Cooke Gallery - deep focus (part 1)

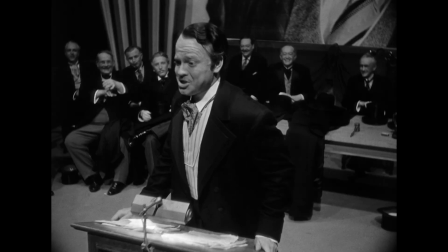0:00 Deep focus provides filmmakers a way of depicting realism.
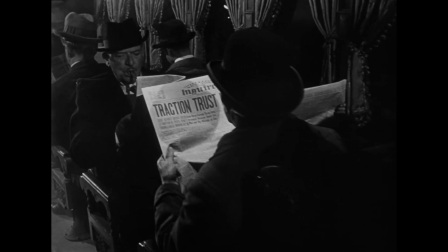0:04 It removes an element of artifice from images, presenting a consistent and cohesive view of the space characters occupy.
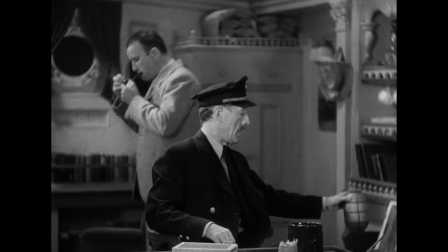0:13 Before the days of digital sensors, film stocks were less sensitive to light.
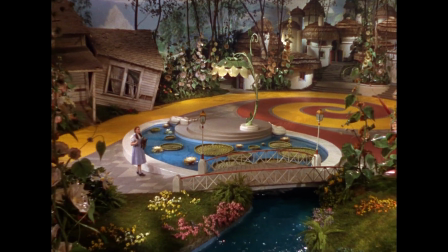0:19 Creating greater depth of field required a large amount of artificial illumination.
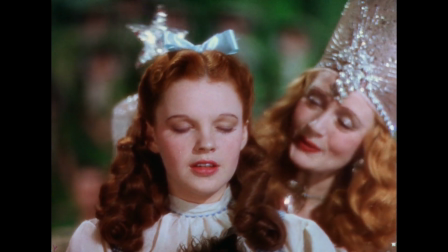0:24 This meant that a shallow aesthetic was commonplace. In 1941,
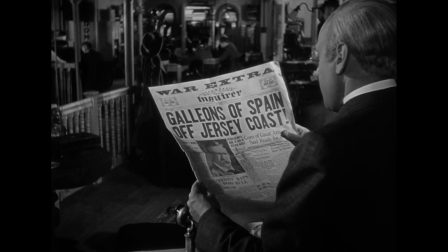0:30 American cinematographer Greg Toland famously employed deep focus for Orson Welles' directorial debut, Citizen Kane.
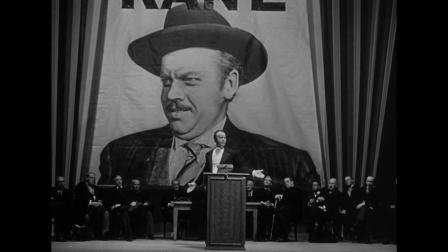0:39 Pushing the boundaries of convention, Toland held foreground,
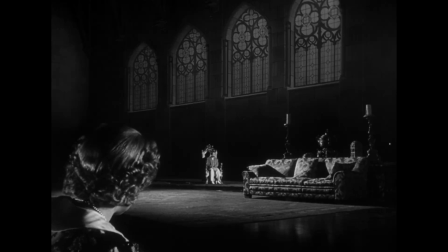0:44 midground, and background in sharp focus simultaneously, even whilst moving the camera.
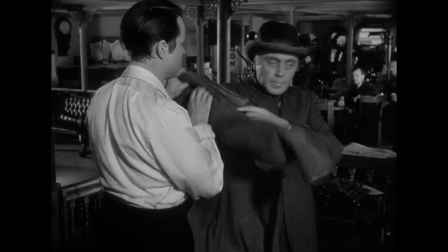0:52 Fiercely supportive of one another, Welles called Toland the greatest cameraman who ever lived.
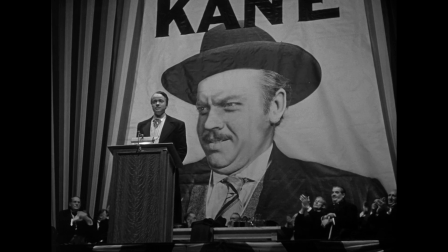0:57 The pair wished to remove the mechanics of picture-making from display as much as possible.
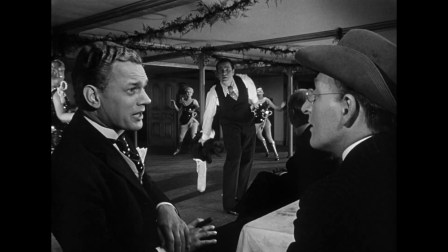1:04 Environments were more than mere backgrounds. They played a definitive role in the picture, tracing the rise and fall of the central character.
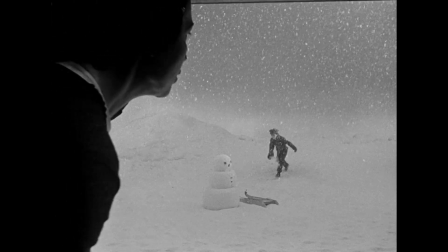1:15 In this formative scene, Kane plays in the snow while his parents debate his custody.
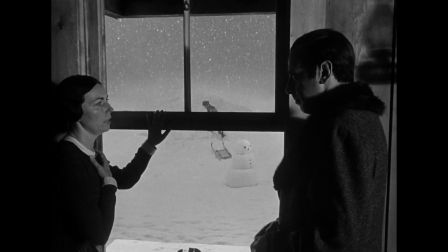1:20 The camera tracks backwards from Kane outside the house to the conversation inside,
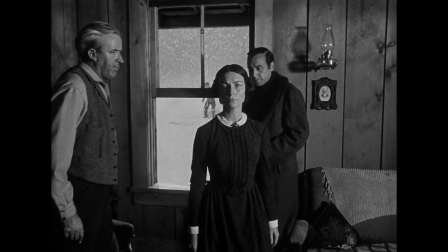1:26 whilst holding focus between the two areas of action simultaneously.
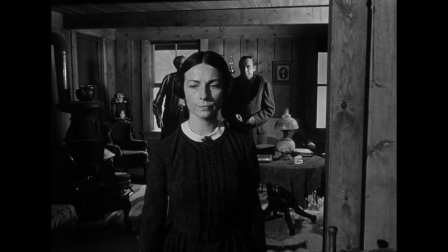1:31 The dialogue exchange becomes more powerful because of the deep focus.
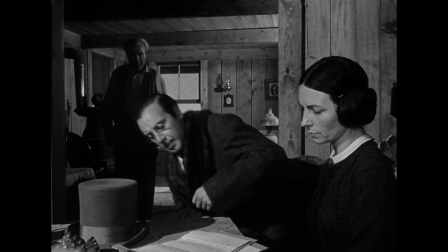1:36 The audience can choose where to look and almost become complicit as a result.
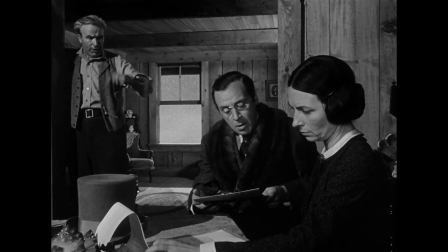1:42 The separation of Kane through the window mirrors the parents severing their connection with their child.
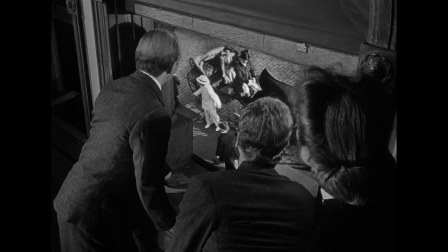1:50 Welles' technique of visual simplification combines what would conventionally be two separate shots.
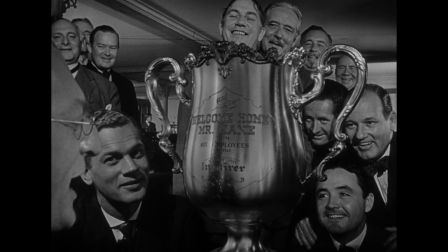1:58 In this instance, the head in the foreground is close to the camera, the trophy is in the middle distance, and the faces are further away.
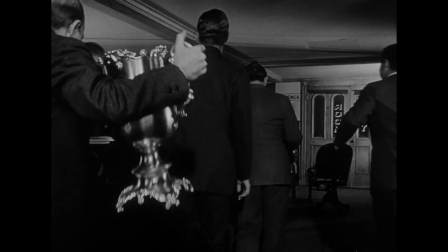2:06 However, they are all equally sharp.
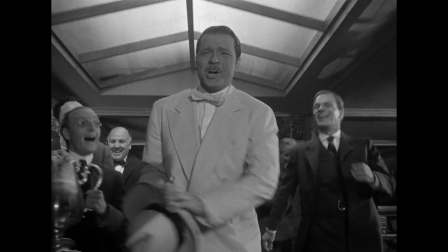2:11 Kane's adult life is vibrant at first, filled with people and energy.
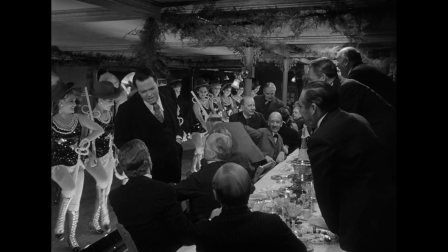2:16 Deep focus puts the grandeur on full display, immersing the audience in Kane's experience.
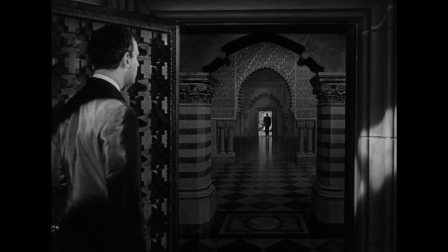2:24 In his later years, Kane has become selfish and isolated.
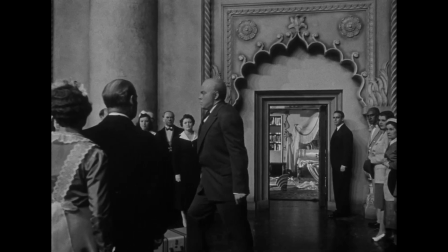2:29 Deep focus and deep space composition represent how far he has pushed people away.
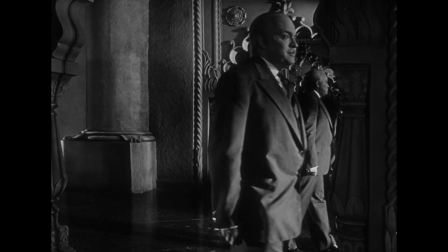2:37 Scholars claim that Citizen Kane is the first great existential film because it leaves so many decisions up to the viewer.
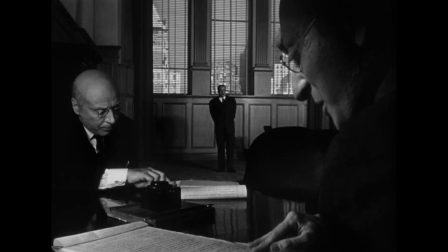2:46 There is no single truth to the film.
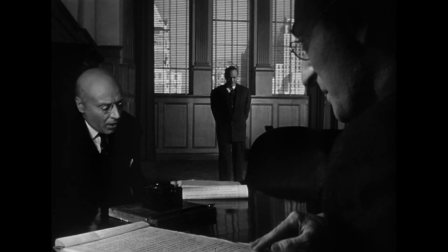2:49 By using deep focus, part of that active viewing becomes deciding where to look within the frame.
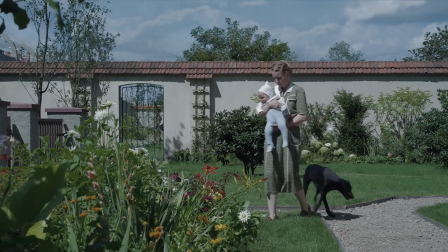2:58 The idea of deep focus reflecting reality continues to this day.
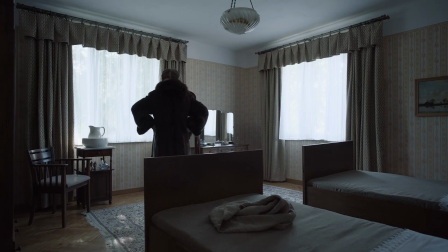3:05 Director Jonathan Glazer and cinematographer Vikas Jal adopt this approach for The Zone of Interest.
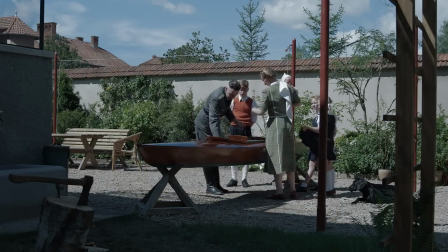3:12 The film seeks to depict a family's life in the most objective and unadorned way,
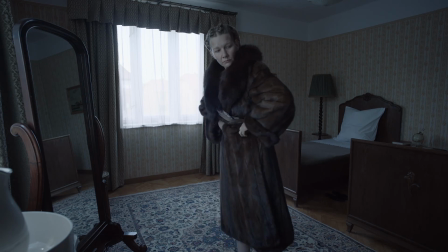3:19 leaving tricks and manipulation behind. What results is a Big Brother-style observational perspective.
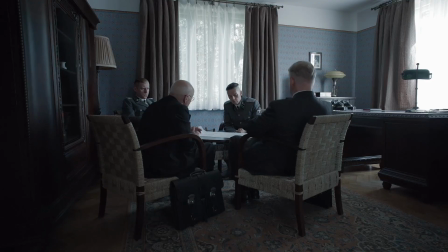3:28 Deep depth of field refuses to blur the characters' atrocities. The screen becomes a window into history and reality.